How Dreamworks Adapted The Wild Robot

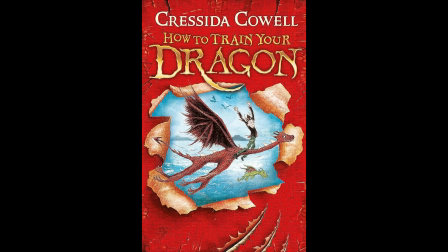(4:18)
Shrek, How to Train Your Dragon, The Bad Guys, Captain Underpants.
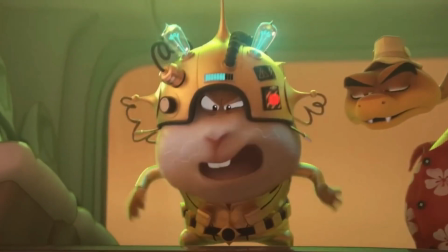(4:23)
There's a lot more creative liberty with what can be added because the stories are either very short and not particularly thematically nuanced,
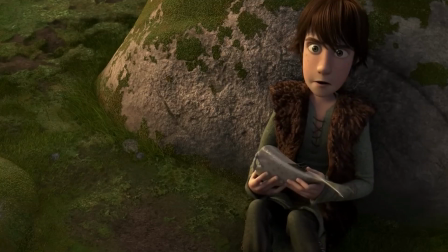(4:30)
or have enough episodic material to pull from while keeping true to the general setup. This isn't me trying to devalue the book counterparts of these movies by any means.
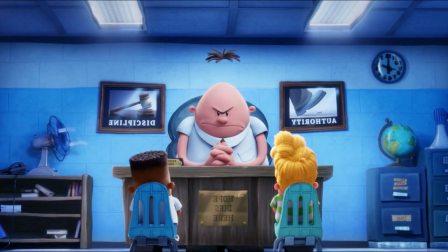(4:38)
I'm just pointing out that oftentimes filmmakers choose these books because they see something absent from them
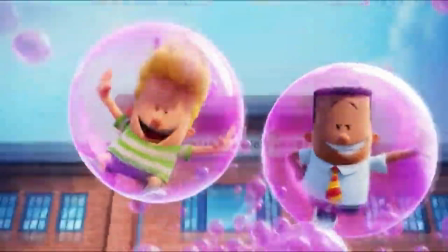(4:43)
that can make an already beloved story connect with more people that can be best executed in a film format. The Wild Robots, not really an exception in this regard. There are parts of it that are very different from the book, some of which are things that don't really matter in the grand scheme of things or work to actively make the story better. Any kind of book accuracy is effectively a form form of fan service, and I'm just willing to take what I can get in that regard.
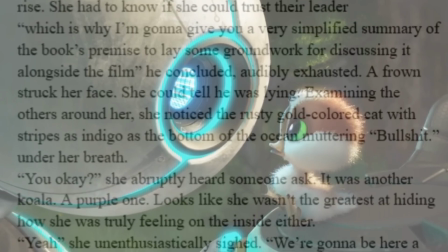(5:08)
Which is why I'm going to give you a very simplified summary of the book's premise to lay some groundwork for discussing it alongside the film.
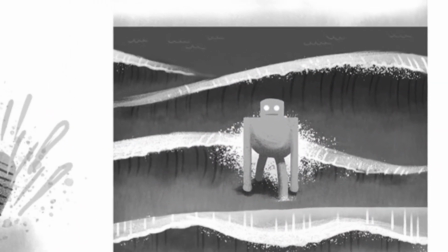(5:18)
The Wild Robot is a story about a robot named Rosm Unit
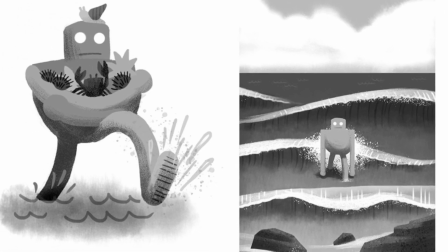(5:23)
7134 being stranded on a deserted island and forced to survive in the wilderness,
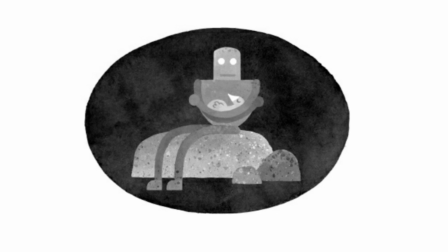(5:27)
while also carrying the responsibility of raising a young gosling after accidentally causing the death of his entire family.
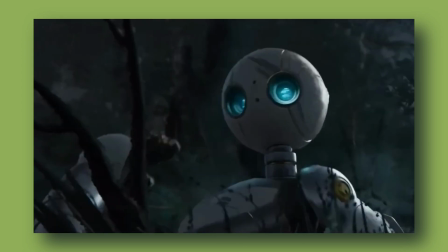(5:33)
I would have put that in the spoiler category, but they gave that away in the second clip they released, so I'm presuming most of you knew that going in.
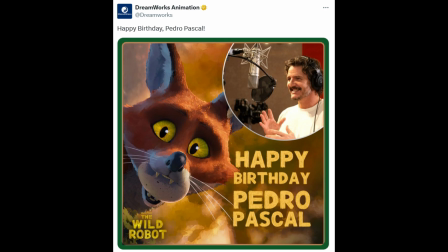(5:40)
This led to a smaller point of contention amongst people who were unfamiliar with the book,
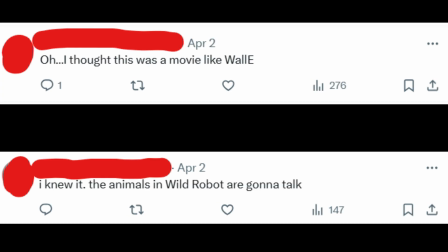(5:45)
and that was being underwhelmed that the animals would be talking despite the first trailer suggesting they'd be silent.
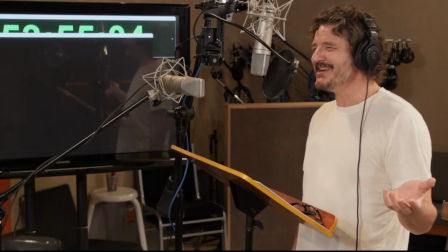(5:50)
It's understandable to be disappointed by this,
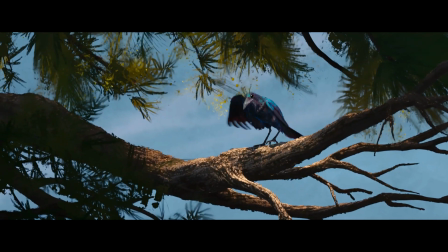(5:53)
but then you had a few people going as far to say that the animals having dialogue was correlated to the film's quality and maturity level,
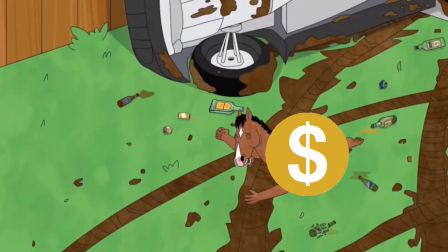(6:00)
and only stuff for kids has talking animals. Which is just objectively inaccurate.
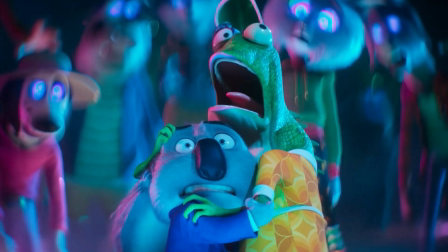(6:07)
I can give you a very extensive list of counterexamples. Sing is not the only animated franchise with animals that exists, okay?
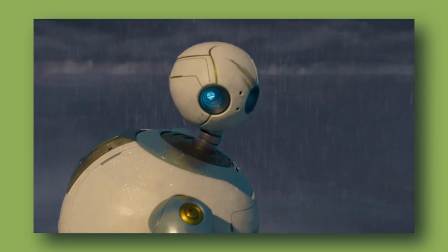(6:15)
For those of you unaware, one of Roz's functions is her fluency in multiple languages across the world,
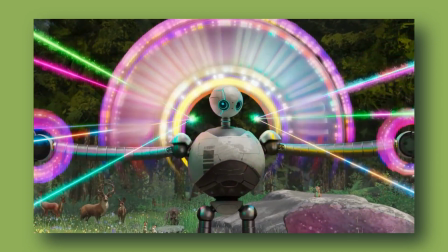(6:21)
but being outside of her usual environment means that there's initially a language barrier between her and the other animals.
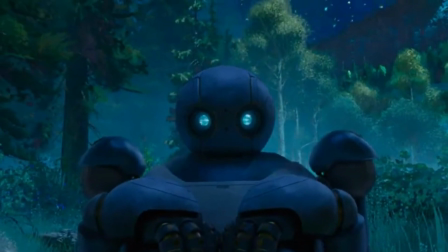(6:26)
So she periodically learns how to understand and communicate with them by translating their grunts and growls into whatever language you're reading the text in.
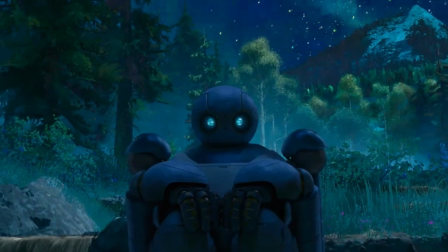(6:34)
And because the story is told from her point of view, we hear everything she hears.
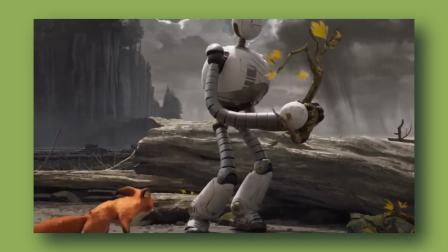(6:38)
So this is book accurate. It's not just there to be more appealing to kids or furries.
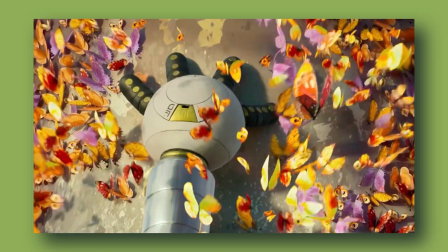(6:44)
But the reason why I find this critique so frustrating is that characters don't need to be silent for animators to use visuals to tell the story.
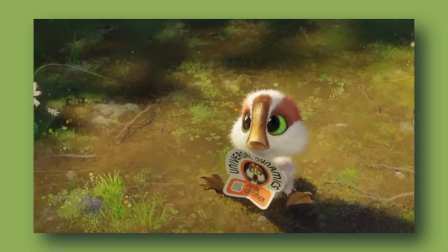(6:51)
This is significant to the way things play out with Roz herself and the way she interacts with the wild.
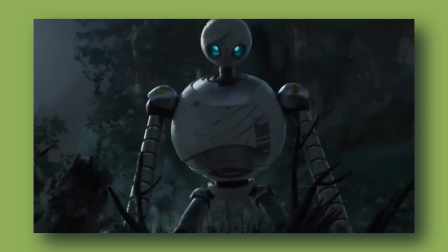(6:56)
One scene I can point to is Bright Bill's origins, which, okay, this was one of the things I was most curious about going into the movie because this is probably the
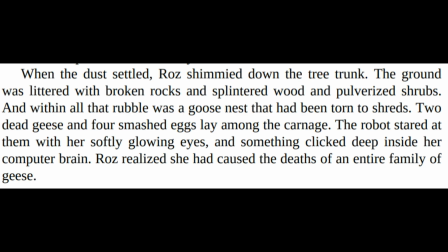(7:04)
darkest and most horrifying thing to happen in a Dreamworks movie since Lord Shen tried to wipe pandas off the face of the
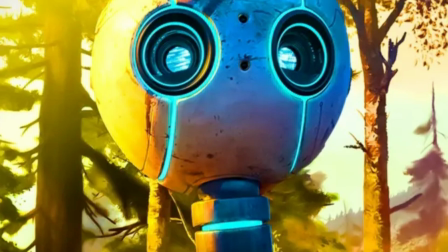(7:13)
earth.
There are no more pandas.
Everything leading up to this moment establishes Roz as being competent,
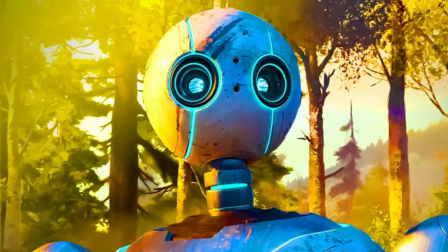(7:20)
but her following protocol in a place where it wasn't kept in mind makes her prone to unintentional harm and frightening/angering the other animals.
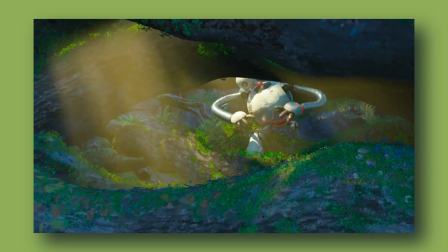(7:28)
She doesn't harbor resentment towards them because of this though.
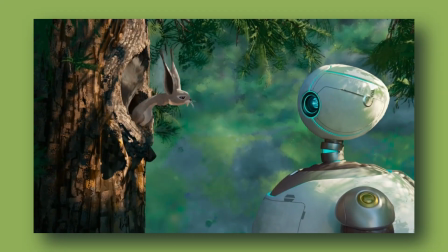(7:31)
She doesn't feel anything unless it's a direct reaction to obstacles that hinder her from completing her tasks.
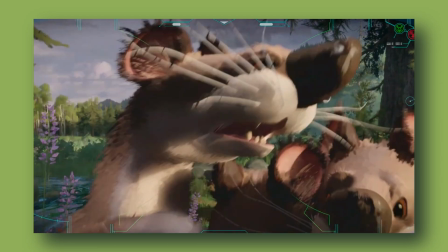(7:37)
Everything she does is in line with her baseline programming, with no emotions attached.
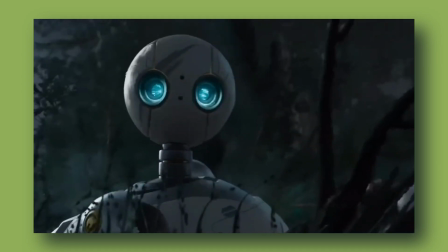(7:42)
In the scenario with the most gravitas attached to it though,
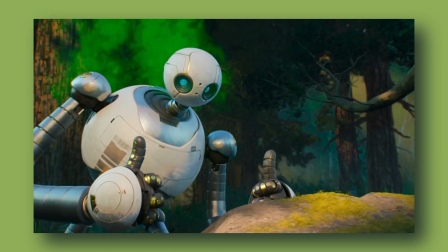(7:45)
the writers don't have this characterization be established through silly antics like being sprayed by a skunk or a bunch of raccoons pillaging,
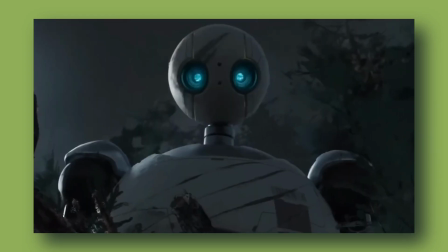(7:52)
but through the music and the way the scene is directed.
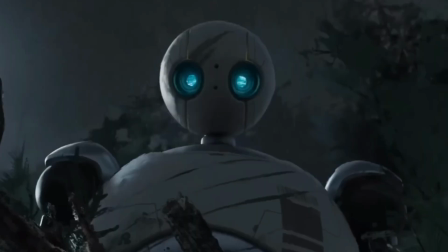(7:55)
If you notice, there's many visual touches that show Roz as looking at this tragedy of her own doing purely through an analytical lens.
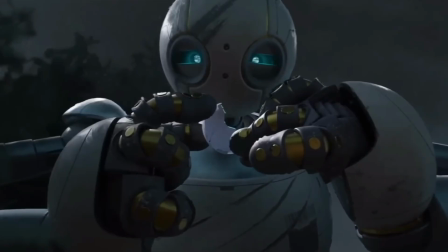(8:02)
Her facial expressions show signs of confusion rather than guilt, horror, or shock at what's happened,
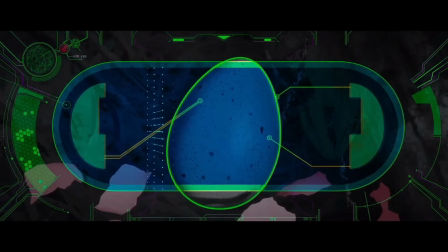(8:08)
and her using broken eggshells as her way of determining that one of the goslings survived,
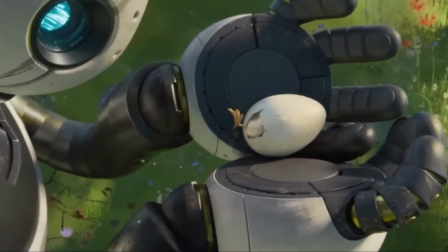(8:12)
which is why she later tries to stop Bright Bill from hatching because based on what she's seen in her mind,
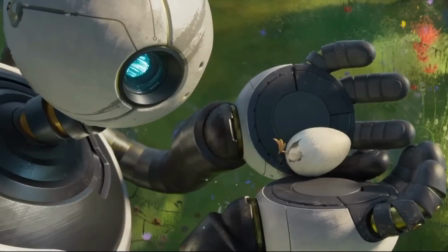(8:17)
the egg breaking means he's gonna die.